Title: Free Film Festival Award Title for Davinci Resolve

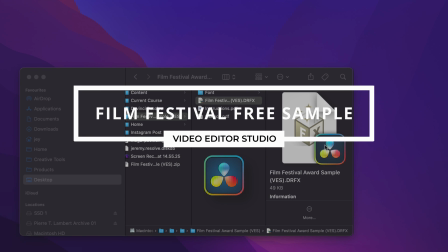Hey everybody, Jeremy here from Video Editor Studio, and today I'm gonna share with you a free sample from a film festival pack.
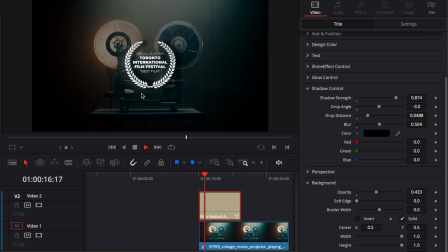So let's check it out.
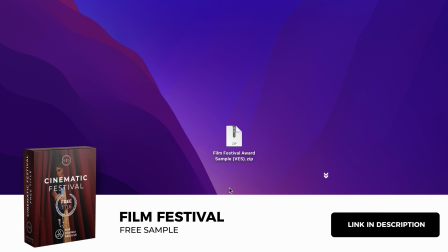Alright, so you can download that title by clicking the link in the description below. You'll get this zip file, just double click on it to unzip it.
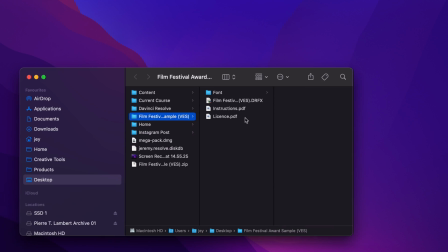You will get this folder. In the folder, you have a couple of things. You have the license, instruction, the DRFX file, and the fonts.
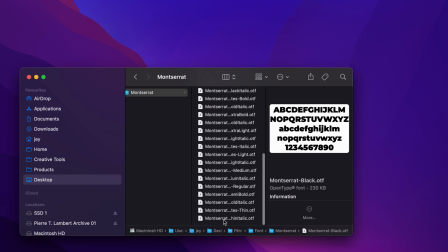Please make sure to install the entire font family, so select all the fonts, and then you can just double click on it to start the installation process.
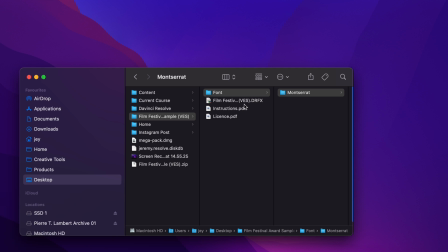It's important that you do that in order to be able to see the title properly in Resolve.
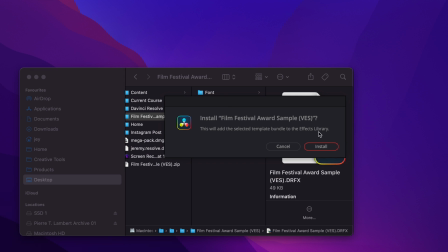Then you can just double click on the DRFX file. It will open this window, click install, and now the title has been installed.
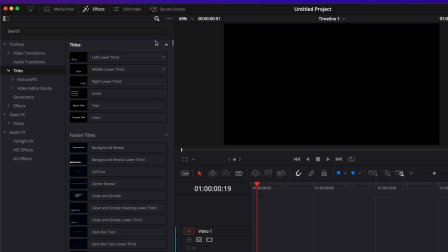Now, once you're in DaVinci Resolve, you can go over to Effect, down to Title,
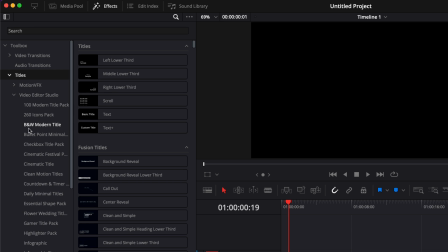and here you can reach for Video Editor Studio, open the drop-down, and here you can scroll down to Sample, or just simply look for Sample here in the search bar, and you will then be able to see all the sample that you may have from us.
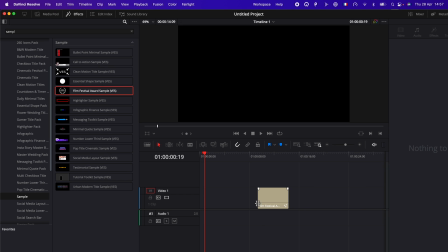You can then just take it and drag it here in the timeline. Now, if we select it, we have a couple of things.
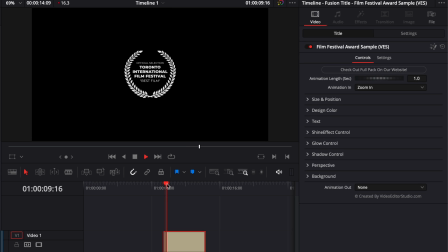First off, we have an animation in. You can choose from a bunch of different animation here, pan right, pan left, rise up, drop down, zoom in, zoom out, and none. So none, you will not have any animation. And then same thing here for animation out. By default, you don't have any animation, but you can select from the same animation down there.
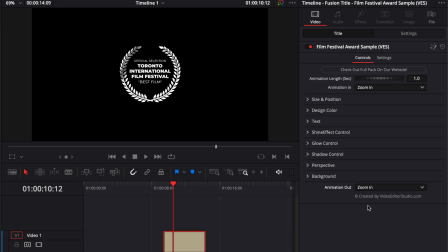Right now, we're just gonna select zoom in as well. Another feature is that you can choose the animation length. So by default here, it's about 1 second, or you can make it twice longer at two, for example. That means that now the animation is gonna be twice as long as it were originally.
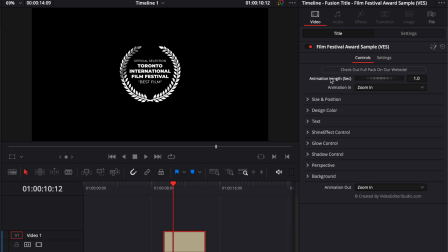You can just double click on any parameter to reset to the original parameter. Now let's check down the other dropdown. So here you have size and position that adjust obviously the size and position as stated. Then you have the design color that will change the color of the ornament right there.
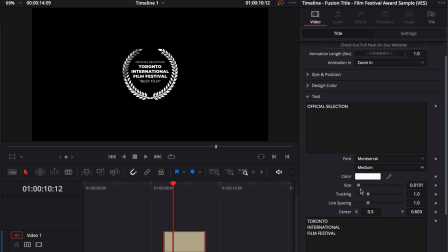Then you can change as well the text color right here in the drop-down text, as well as the font, the content of the text, the size tracking, line spacing, and this for the different individual line present in that title.
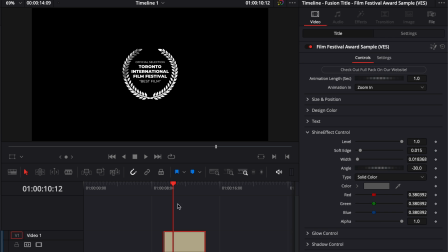Now, next drop-down is the shine effect control. So here you can adjust the shine effect that you see going across the screen. So that little gray banner passing through, you can switch it for yellow, for example.
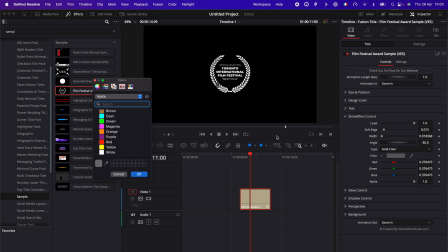If you want to create a more golden look, you can adjust the level, the soft edge, the width,
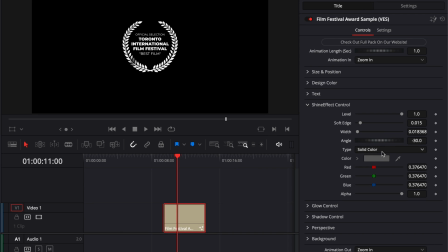the angle, and you could also make it a gradient here by switching from solid color to gradient. Now the next drop down is glow control, so you can add a glow to the title here by increasing the glow size and the overall glow of the design.
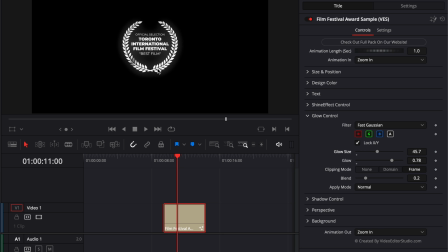It can help make the logo shine and pop up a little more from your background. To help you achieve that as well, you have a shadow control right here.
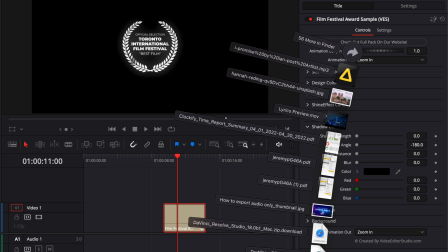So to demonstrate that, I'm just gonna bring a new footage here in my timeline. We're gonna put it here in the first track, and above it, we're gonna put the title.
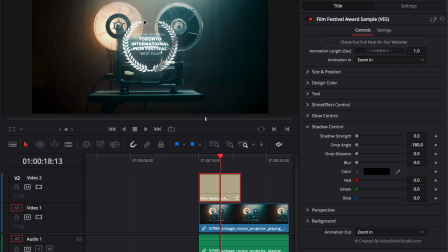Now, as you can see, it doesn't pop very well because we have quite some bright background at the back, and here everything is white. So to make it a bit easier to read, we could, for example, here a shadow and adjust the drop angle. And the drop distance here, for example, will just adjust the projection of that shadow.
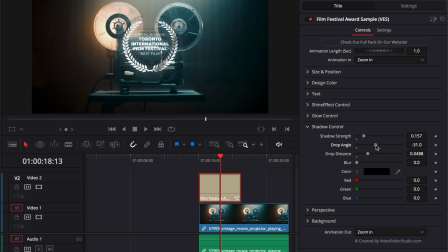The drop angle here will adjust the angle of that shadow. And then the shadow strength will make it either a solid, so with like very deep black, or basically a bit less. So it's kind of like an opacity slider. Then you can adjust the blur as well. So that's gonna make the shadow diffuse or very solid.
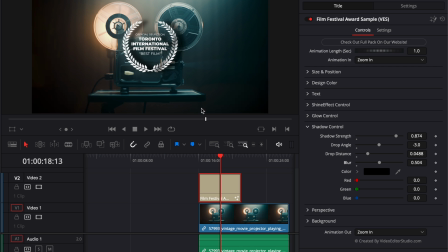So I will always recommend the shadow to be a bit diffuse so it looks natural. Already right now, as you can see, we created a lot more separation with our background. But if we want to have even more separation between the title and the background, we can just use the drop-down background right here and raise the opacity from that.
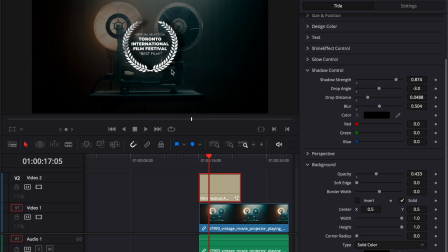It will basically bring an animated background between the footage and the title. You can adjust the width and the height of that background. So here we could make border around the title. We could adjust the corner radius.